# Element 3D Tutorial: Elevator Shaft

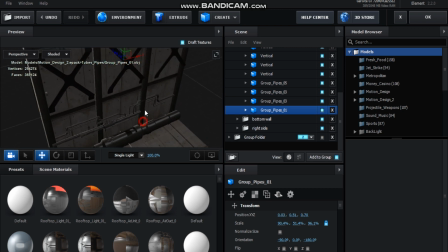4:11 And yeah, just pretty much similar. Made some new pipes and made some other, composited some other elements into this.
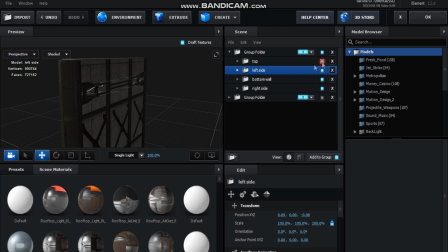4:20 And finally we got the top, and as you can see it's almost the same as the bottom, but I added some air vents and some more pipes and like this pipe junction box here.
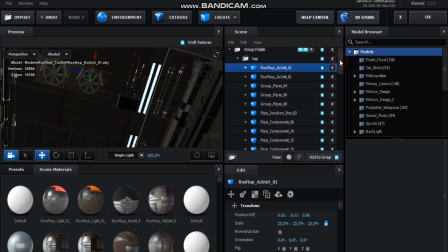4:38 So you can have a look here, all this kind of stuff. So yeah, that's pretty much it. This one actually has more components for this section here.
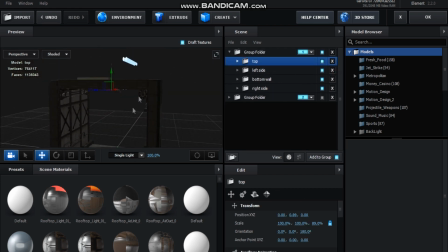4:54 But anyway, that's pretty much it for the corridor. So let's jump back into After Effects.
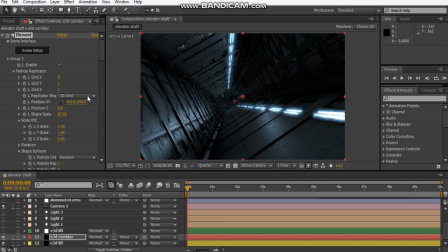5:03 Okay, so instead of creating like one huge elevator shaft or something like that, I actually just created one component, as you saw like 2 minutes ago, and just use the particle replicator to replicate a whole scene
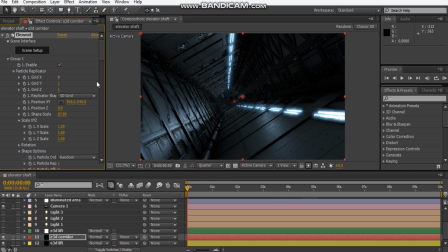5:20 of elevator shafts so that it makes it look like one component. So that was pretty cool. And I turned on some screen space ambient occlusion, some shadows. I enabled some glow as well for these lights here.
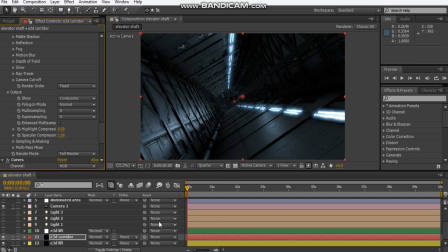5:39 And just positioned my camera so that I'm looking down. Okay. And this is just a null object for my elevator lift here for this.
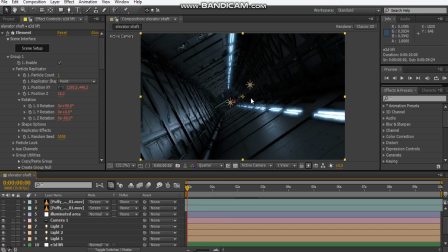5:51 Yeah, you guys get the idea. I added some lights. I got some 2-point lights and an ambient light just to give it some lighting. And what I did for this one is I added illuminated this top area.
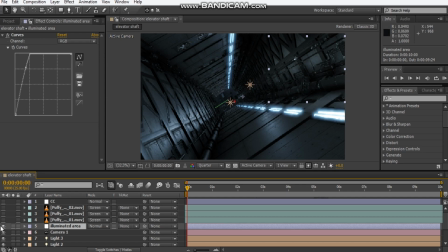6:11 Now the reason why I wanted to do that, because as I turned on screen space ambient occlusion, it started to feel a little dark in this area. So I just created an adjustment layer and just created a mask on top of this and
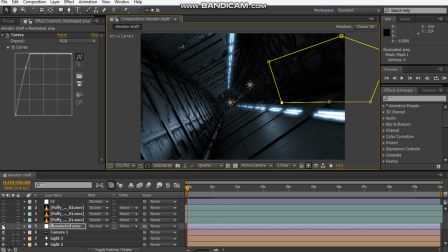6:27 just cranked up the curves adjustment so that it makes it a little bit brighter. And then I feathered it out like maybe 250 pixels. Yeah. And then next thing I did was added some smoke elements. So as you can see, it's some smoke.
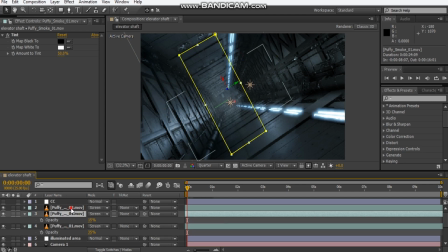6:47 I think these have like an opacity of like random, like around, 35 and 15%. Because they are laying on top of each other, so I don't want it to be too
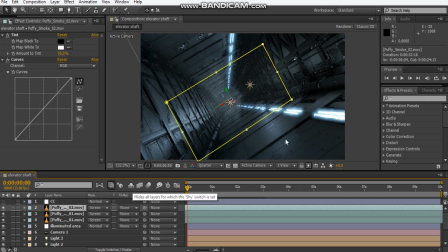7:02 strong or blow out my scene.
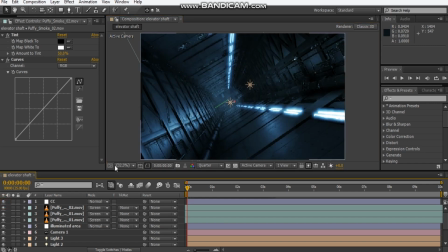7:07 And then I finally added some color correction on top, so this can include like curves adjustment, some tint, and I added some RGB just to play, just to brighten up the scene here. Okay, so that's pretty much it for the scene.
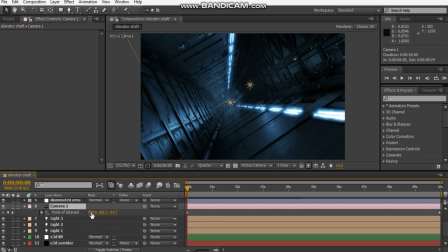7:26 I also, and just to give it some animation, I positioned my camera and just made it zoom down just to give it some animation. So that we get some, like, I don't know, thrill or something.
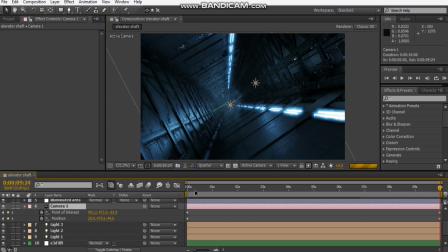7:41 I don't know. You can call it whatever you want. So I'll just do a playback for this.
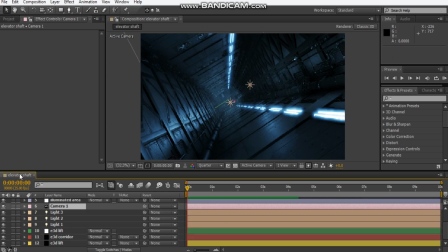7:48 Okay, so let's check this out. Okay, so it's not looking too bad. Okay, one last thing you can do is add depth of field.
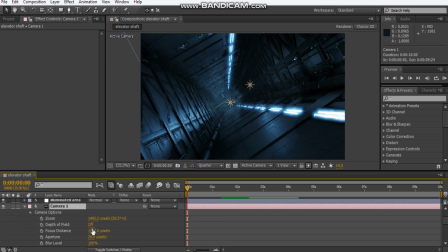8:02 So if you hit AA, turn on depth of field. It makes you focus more on this elevator scene here rather than the shaft itself. If you just play with these settings, and you can just adjust the aperture as well, all that kind of stuff.